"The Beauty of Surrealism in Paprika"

Satoshi Kon was a famous Japanese director, writer,
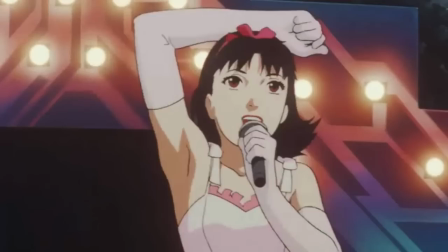and animator who produced some of the most thought-provoking films to release in Japan over the course of the early 2000s.
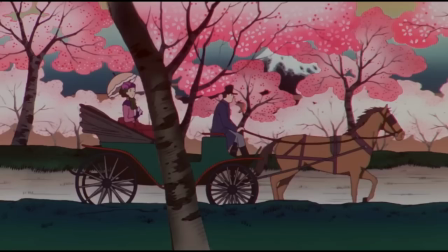Kon's work was often experimental and drew an indefinite line between the world of reality and the world of dreams.
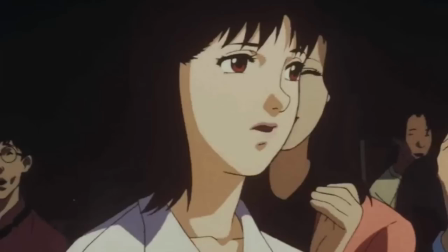This element of Kon's work lent heavily to the avant-garde movement of Surrealism, founded in the 20th century.
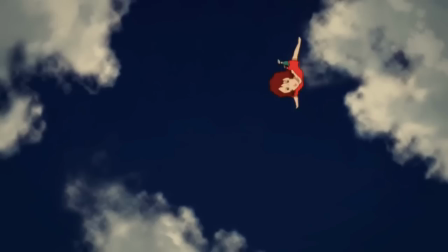His final film, Paprika, however, follows the concepts behind Surrealism more so than any of his other films.
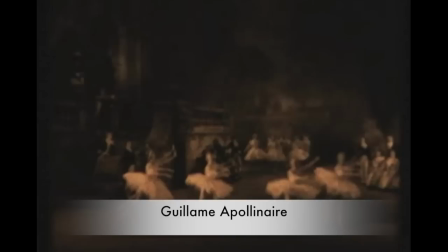Before I continue, let's have a little bit of a history lesson. The concept of Surrealism was coined by Guillaume Apollinaire when describing Parade by Ballet Russe,
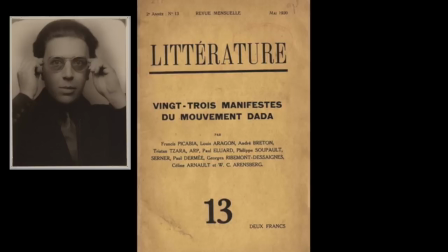then developed as a literary journal detailing uncensored thoughts and descriptions of dreams by André Breton, Louis Aragon, and Philippe Sopal. The Surrealist movement, as outlined in the dictionary definition, sought to release the creative potential of the unconscious mind.
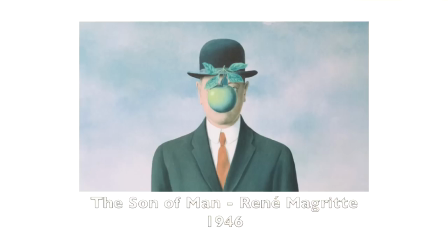The art that Surrealism produced denies logical explanations, and instead is more of an expressionistic work.
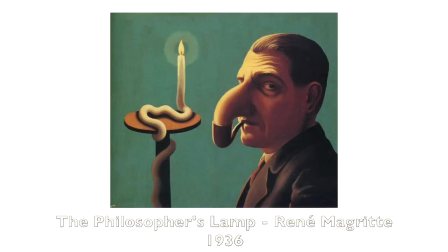Surrealism found much success from being abstract.
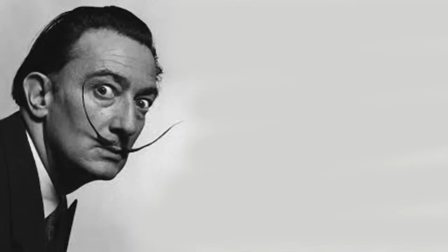A prominent Surrealist artist, Salvador Dali, once said, "People love mystery, and that is why they love my paintings."
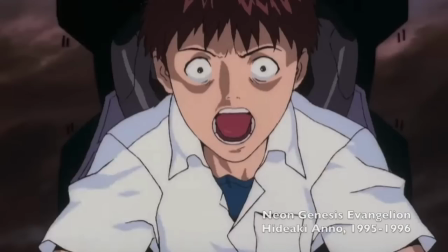This element of the Surrealist movement would later be a source of inspiration for many directors in cinema,
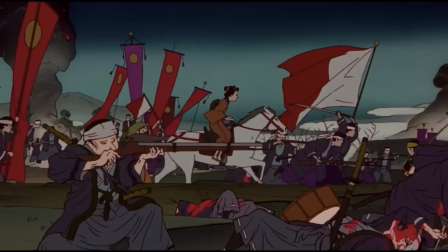including David Lynch, Hideaki Anno, and the late Satoshi Kon.
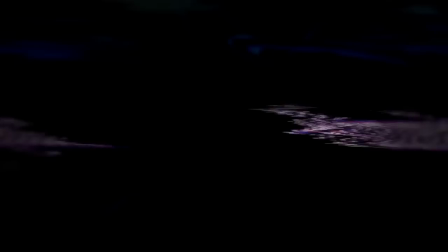Kon uses these abstractions as a way to support different messages in his works through the use of film language.
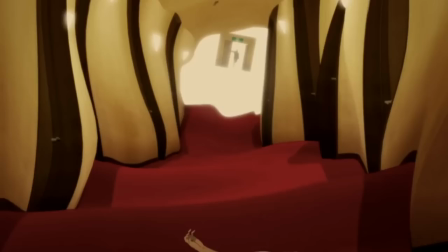Kon's last feature film, Paprika, made in 2006, initially explores Surrealism through the creation of a device in the world of the film.
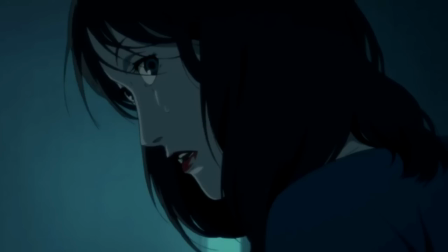This device is called the DC Mini, and it allows the dreams of the device's wearer to be seen by those around them.
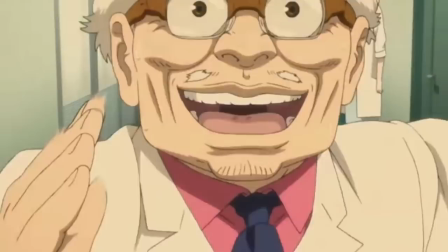However, a technical oversight enables one DC Mini to be able to enter the dreams of anybody in the real world,
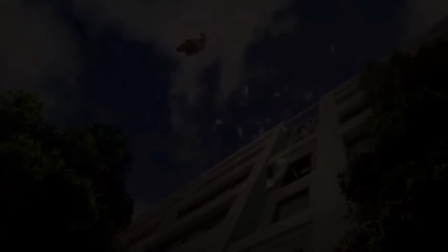causing the people whose dreams are invaded to lose their sanity.
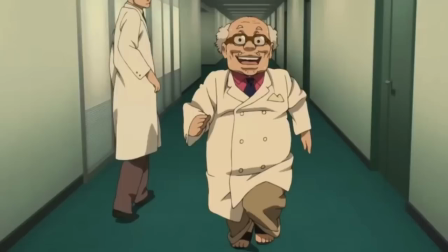Within the dream world of the film, the people who lose their sanity have a manifestation of these psychological problems within their dreams,
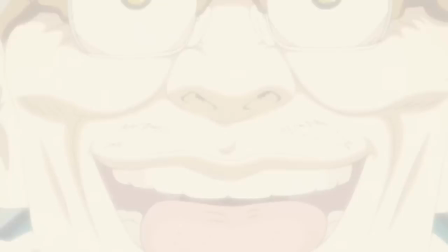which are observed by the protagonist of the film. In the first instance of this mental decline, we see a landscape of the patient's disturbed psyche.
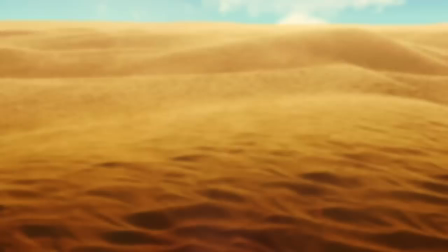A remote desert stretching on for miles with a dominantly yellow color palette. The visual is calm and relaxing from its simplicity and familiarity.
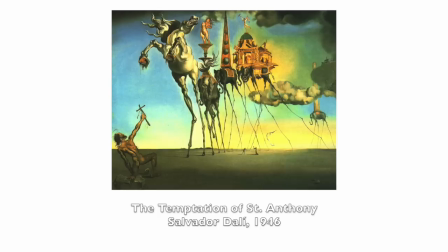It could be seen as the representation of the mental psyche itself,
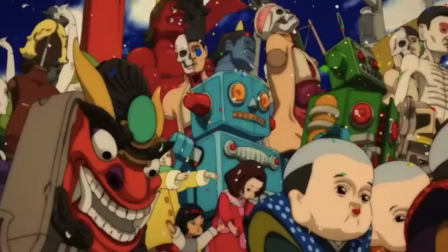as many Surrealist works feature a desert as the backdrop, most notably the works of Salvador Dali.
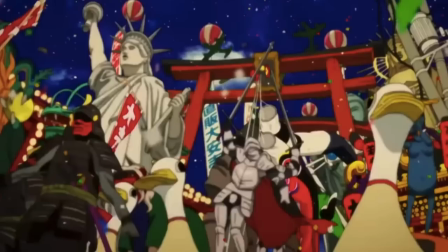In this landscape, there is a parade of randomly assorted objects that marches through,
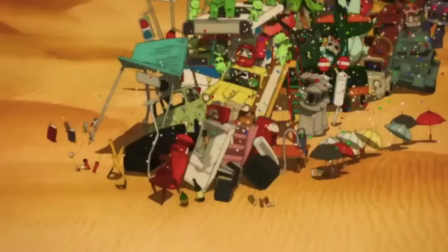invading the calm atmosphere with a sharp contrast of bright colors and confetti, with highly exaggerated movements to clash against this backdrop.
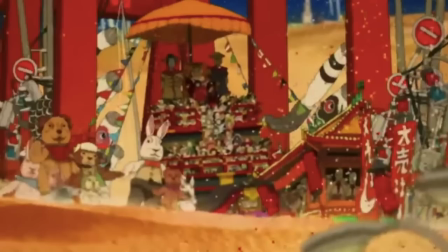The participants of this parade are nonsensical and include automobiles, dinosaurs, fire hydrants, and enlarged children's toys.
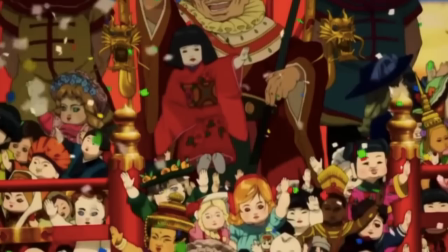The soundtrack within the scene, composed by Susumu Hirasawa, strengthens its chaotic nature with clashing styles,
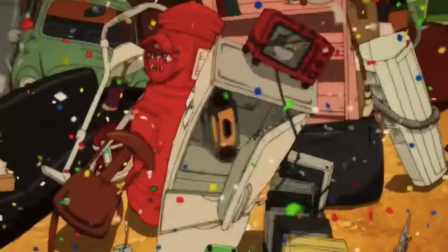almost conducting the parade with a synthesizer, a brass band, and spiritual vocals.
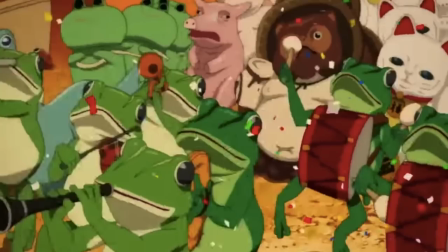The juxtaposition of images is something which is prevalent in numerous Surrealist works,
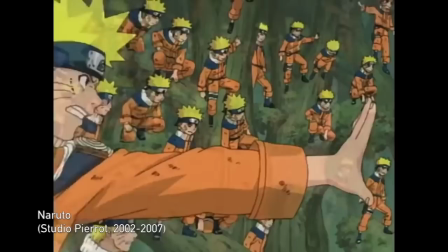and Paprika takes this a step further by using animation as a tool to capture this feeling of insanity invading the human mind.
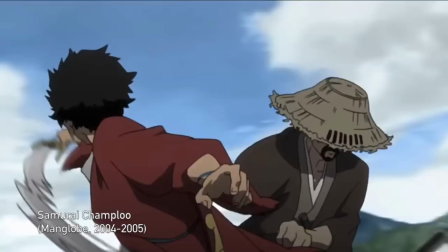Paprika doesn't adhere to the approach of mainstream anime of the early 2000s,
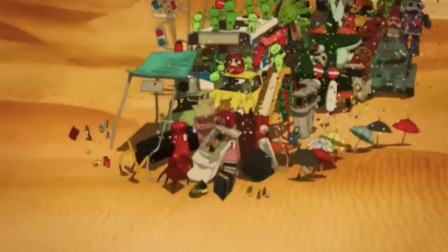which had a tendency to focus more animation on highly choreographed fight sequences.
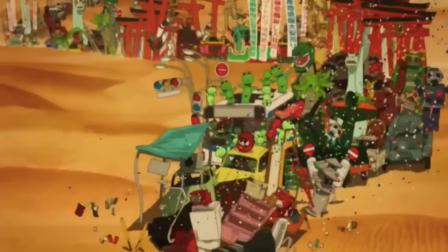By placing so much importance onto the characteristics of the parade,
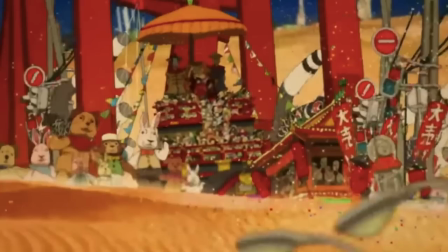every object is given its own unique rhythm and movement, with very close attention to detail.
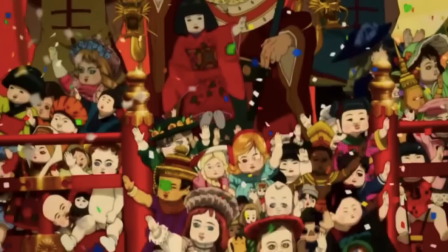By placing so much importance onto the characteristics of the parade, Paprika is being true to itself and is embracing its surrealistic nature by creating something which is, at its root, an avant-garde representation of insanity.
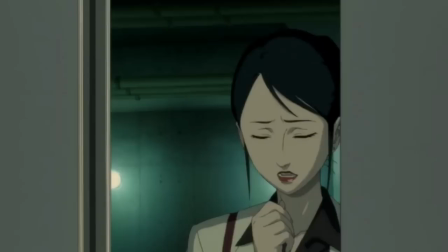A character named Kosaku Tokita, the man behind the creation of the DC Mini, is described as an obese man-child by Dr. Chiba.
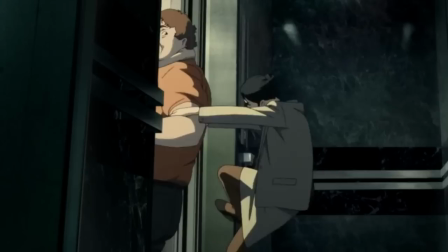Chiba opens an elevator, and when the doors open, we see Tokita not only occupying the entirety of this space,
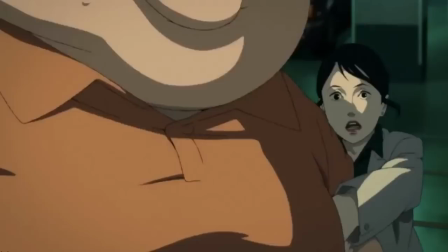but he is stuck within it and requires assistance in order to leave. The spectator is positioned into a negative viewpoint of this character.